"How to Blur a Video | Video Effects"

In this video, I'll show you how to blur an entire video just like this, blur the background of a video just like this, and how to blur part of a video just like this.
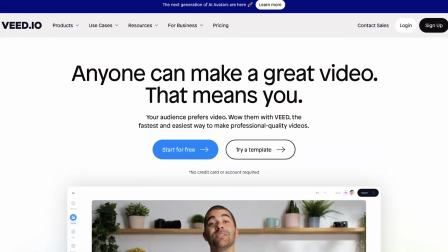(0:08)
All these methods can be done with VEED, the online video editor. So the first method I'll be demonstrating is how to blur a whole video.
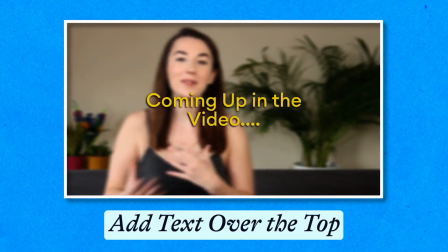(0:15)
This can be useful if you want to add another video over the top or text on screen, but you want your audience's attention to really focus in on the overlay rather than the background.
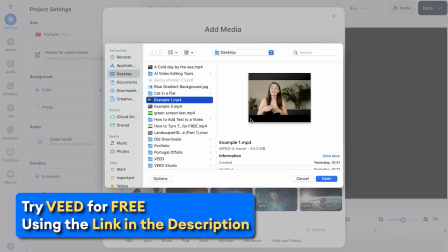(0:23)
To follow along, you can click the first link in the description or the link in the pinned comments, and you can upload your video to VEED.
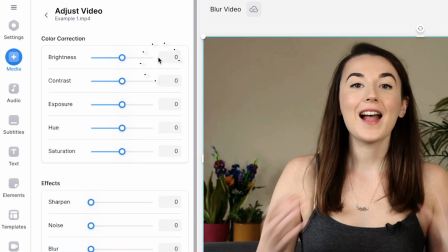(0:29)
So select the video in the timeline, and then in the edit video window, click adjust. Scroll down and under effects, click and drag the blur tool all the way to 100.
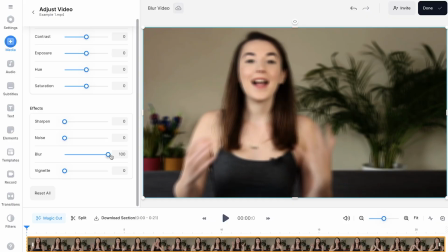(0:38)
There is also a second way we can blur out the entire of the video, so let me just reset this, and then if you click on filters at the bottom of the toolbar on the left,
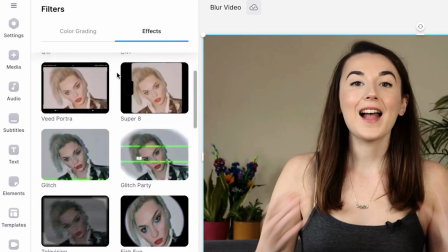(0:45)
then click effects and then scroll down until you see box blur. Select this effect and the video will automatically become blurry.
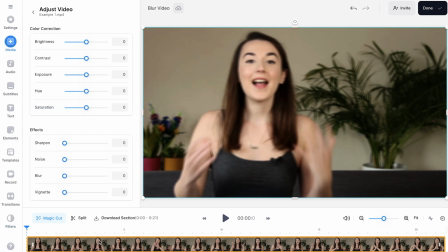(0:51)
To make the video extra blurry, you can select the video in the timeline again and then set the blur up to 100. Now the focus really is off of this video.
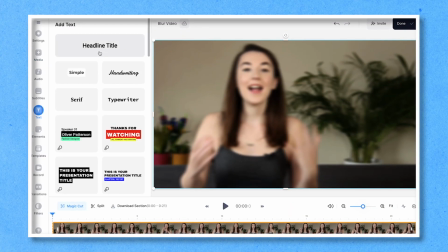(0:59)
You can now go in and add text to the video by clicking on the text button and customizing the text by changing the font, size, and color.
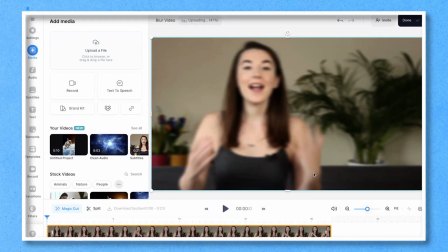(1:06)
Or you can upload an image or video by clicking on the Add Media button, uploading a file and readjusting the position if you need to.
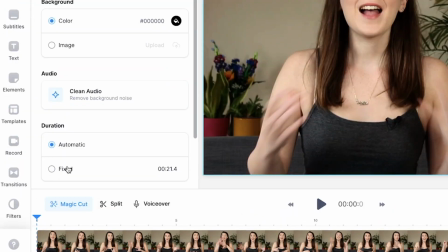(1:13)
But what if you want to blur just the background of a video? To do this, head back over to the filter button, click effects, and scroll down until you see Bokeh Blur.
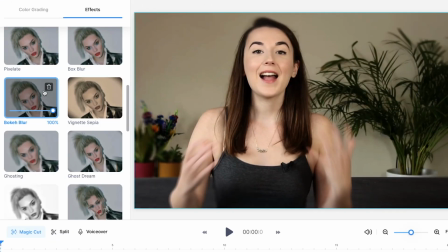(1:20)
This will add a blur to the outer part of your video, but keep the center in focus. This can help draw the viewer's attention to the subject of your video. When I drag the slider down and back up again, you can really see the difference that it makes. So you may notice that the Bokeh Blur only blurs the outer section, but there is a way to fully blur out the background too, we just have to get a bit more creative.
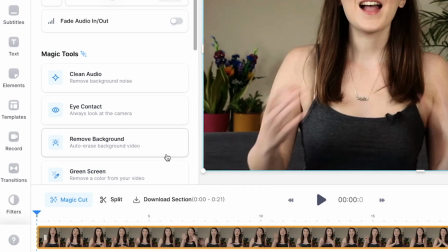(1:39)
Firstly, you're going to need to copy and paste the video in the timeline so that you have the same video twice, and then drag one clip below the other.
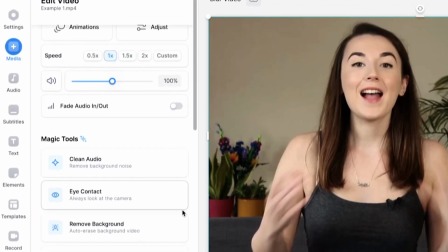(1:45)
Select the top clip and scroll down the edit video window until you see the remove background button.
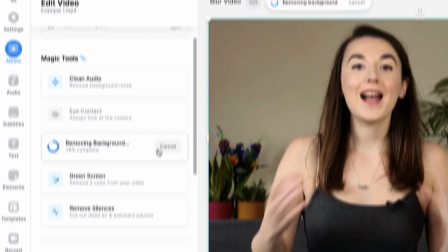(1:50)
One click and a moment later and the AI will fully remove the background of your video.
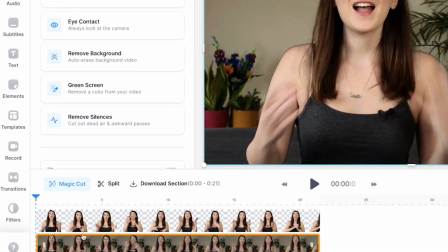(1:54)
You can now select the clip below and repeat the process from the first method and make the entire video blurred. Let me know which version you prefer in the comments. But what if you want to blur a specific part of a video or someone's face?
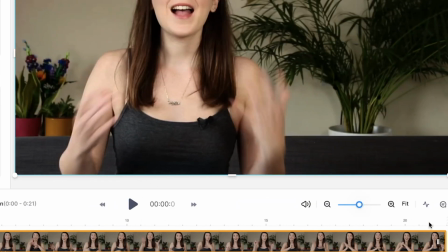(2:06)
Again, for this method, you will need to copy and paste your video in the timeline so that you have the same video twice and drag one clip below the other.
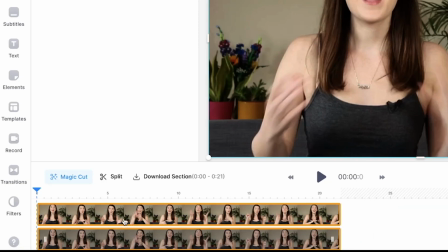(2:12)
Select the top video and repeat the steps from the first method and blur out the entire video.
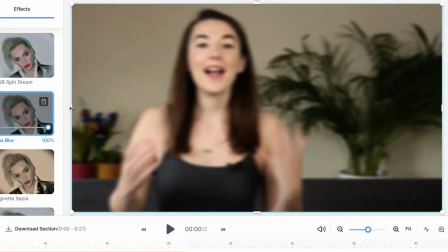(2:17)
To make it so that the blur is on a specific part of the video, use the cropping buttons on the side of the video to crop into the section that you want to blur.
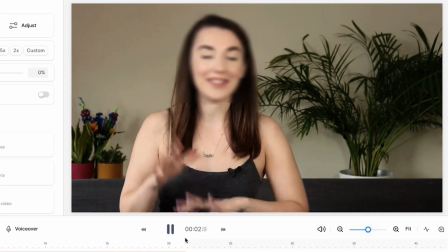(2:24)
Watch through the video and make any adjustments to the size of the blur if needed. Also, don't forget to mute one of the clips so that the audio still sounds fine.
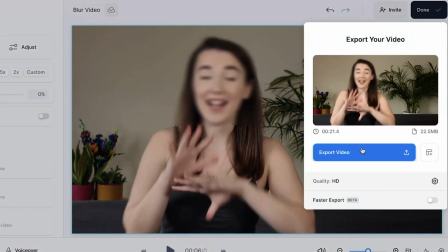(2:32)
To export your blurred video, click on the Done button in the top right corner and click Export Video.
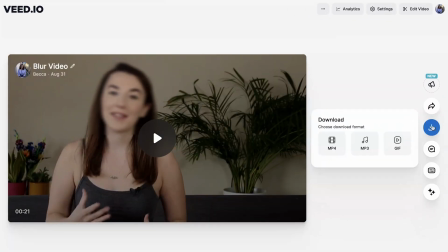(2:36)
Once VEED has rendered it out, click Download and download as MP4. So now you know how to blur a video and part of a video. But if you have a blurred face, it'll make it harder for viewers to understand what is being said. To counteract this, you can learn how to add subtitles by watching this video here. Thanks for watching and I'll see you next time.